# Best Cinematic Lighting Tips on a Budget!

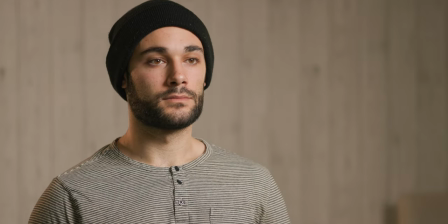250s
With grid, without grid. With grid, without grid. With grid, without grid.
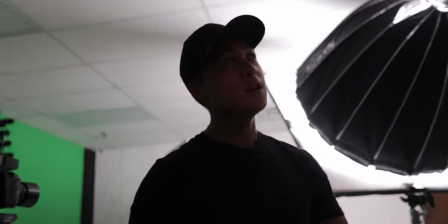256s
So this is our final setup. Right now we're rocking with a 600D Pro.
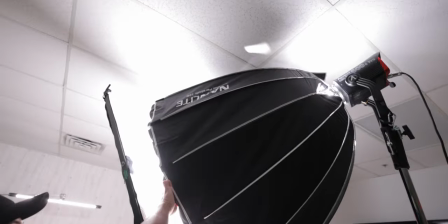262s
Next up, we're shooting this through a 45-inch softbox with a grid, through a scrim and a quarter grid diffusion.
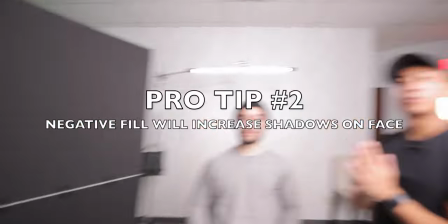270s
Next, we have the negative fill. Pro tip, negative fill will increase the shadows on the face. Look at the face, you can see the shadow over there. Take away the negative fill and reverse it on the white side. This will add a more of a fill light on the other side of the face for a more uplifting, you know, elegant looking image.
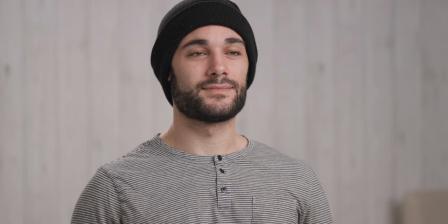292s
Check it out. Now look at TP. TP's looking bright and airy. you know what these wedding photographers like, bright and airy.
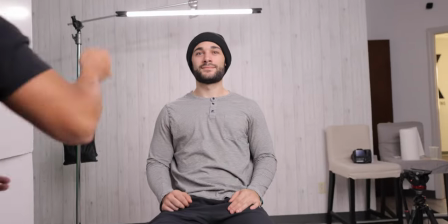301s
Next up, we have the Nanlite Pavo Tube
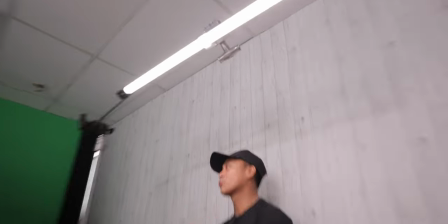308s
30C Mark I. And we have this rigged up on a C-stand on a boom arm, right out of frame.
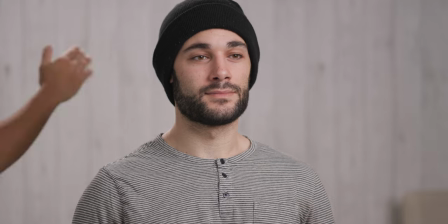318s
If you check out TP, you can see him separated. He's separated from the background.
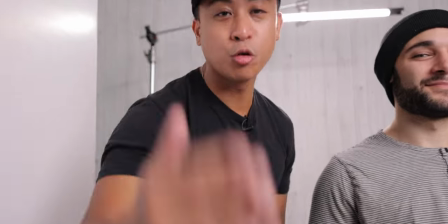324s
Yep. All right, and there you have it. That's three lighting setups at three different budgets.
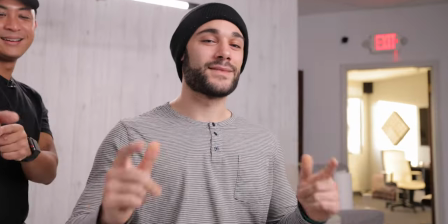330s
That's it today. Scott Babb, the new Babb. Woo! All right, that's it for today. Let me know down below which is your favorite lighting setup and why. If you want to win Rode Wireless Go 2s, follow me on Instagram at JobyXRaymundo and comment and subscribe to this video. Let me know what your favorite thing to eat is. Until the next time, sayonara. Peace. Cut.